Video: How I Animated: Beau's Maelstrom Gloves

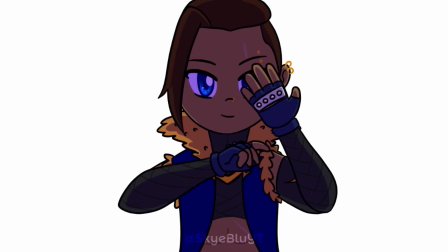How I animated this.
I can now punch ghosts.
Hi it's Skye!
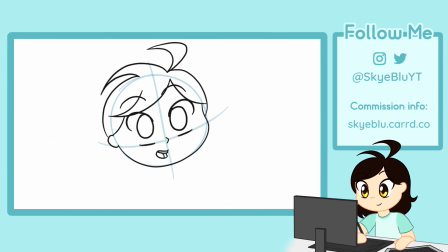In this video I'm going to walk you through my process of creating this animation. And this is also a log for future me to refer to if needed.
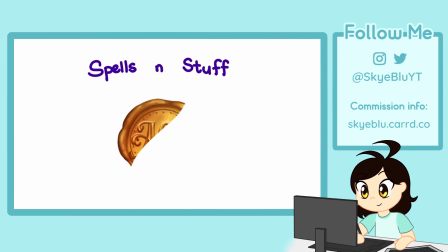This animation is part of the spells and stuff project of the Artist Guild of Exandria. I chose to do Bo's Maelstrom Gloves.
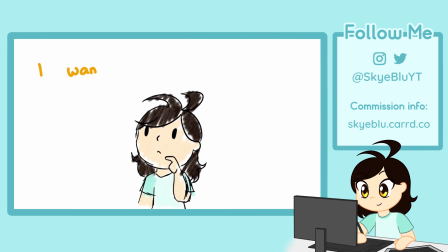I wanted to challenge myself to do lightning effects for this animation.
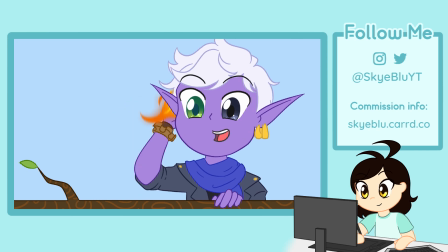I have created a firebolt animation before and wanted to take it up a notch by adding a ton of lighting and effects.
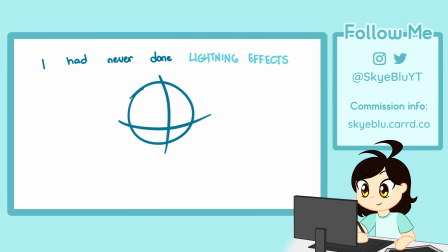I had never done this before and didn't know if I could do it, but what the heck I was motivated.
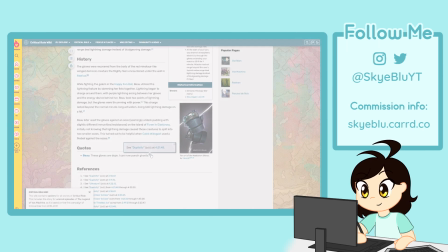So off I go with my idea. First I grabbed a clip from Critical Role episode 55,
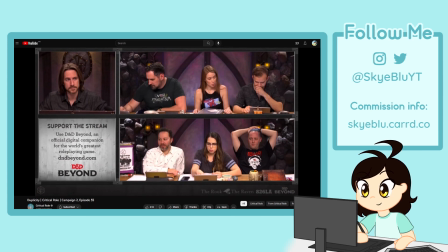if I recall this is the episode where Bo obtained the Maelstrom gloves, then quickly roughed up some boards.
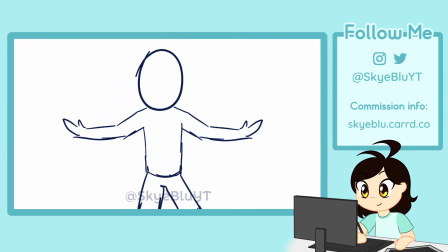They're not even anatomically proportional or correct at this time, but I just wanted to get my idea written down. Now, looking at these poorly drawn scribbles of a storyboard, I knew I had to fix up the anatomy and the movement.
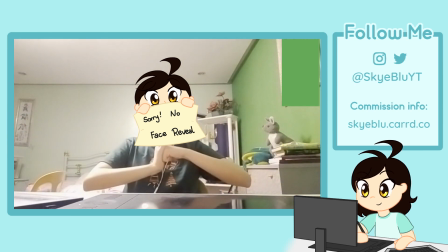So I filmed some reference footage of myself doing the action. You get more believable movement by studying from life.
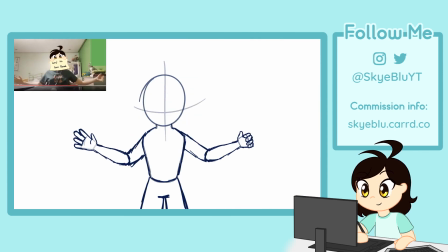I picked out the keyframes. And this is what our first whip looks like.
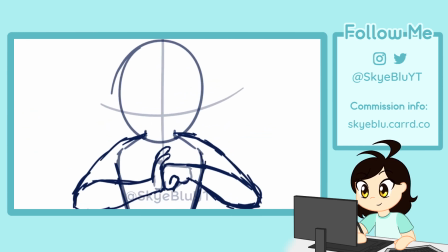I also tested the camera movement and went with this for the rest of the animation process.
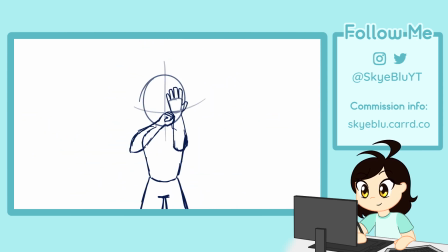The camera movement makes it more dynamic, but I'm really just animating Bo in a standing position with her arms moving.
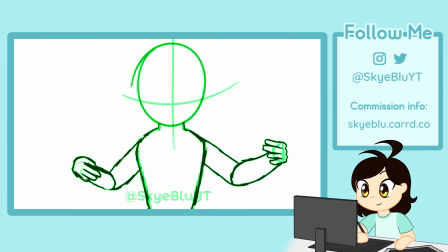Next, I added in-betweens to the model to see if I liked the movement. I didn't add any details here yet because it's easier to tweak and keep track of this way.
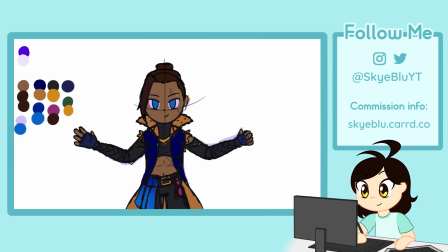I did make a character reference sheet in another file while doing this. Once I was happy with how the roughs look, I added the details at the lineart stage.
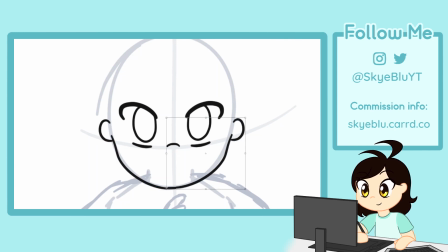Yes, I lined on top of the rough model. Sometimes I sketch on top of the first pass before lining, but this time I wanted to do the lines right away.
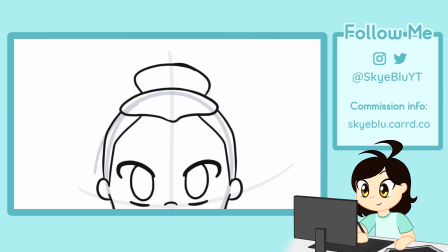It was just a feeling. And it's faster this way. I also made the hair move when the punch hits.
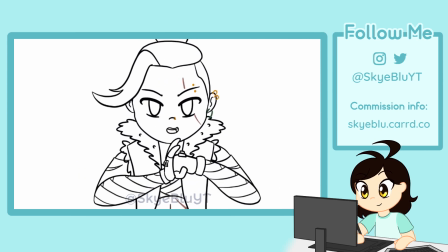Then I did some lip syncing. This is pretty straightforward for me at this stage. Then color.
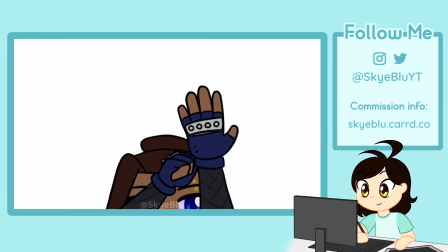I usually stop after coloring, but for this animation I wanted to add some lighting effects.
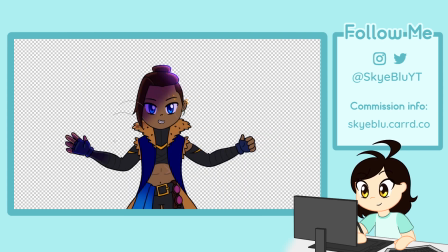So I brought the frames over to Clip Studio Paint and added a bunch of lighting and shading. I like shading and lighting things in Clip Studio Paint. I added very purpley lightening.
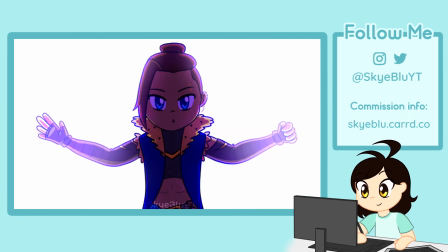And this is what the final thing looks like. Ta-da!
I can now punch ghost.
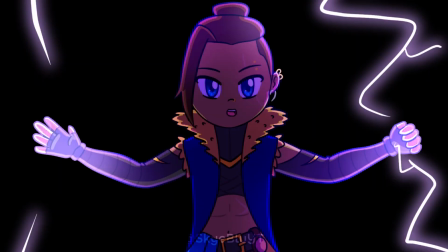I can now punch ghost.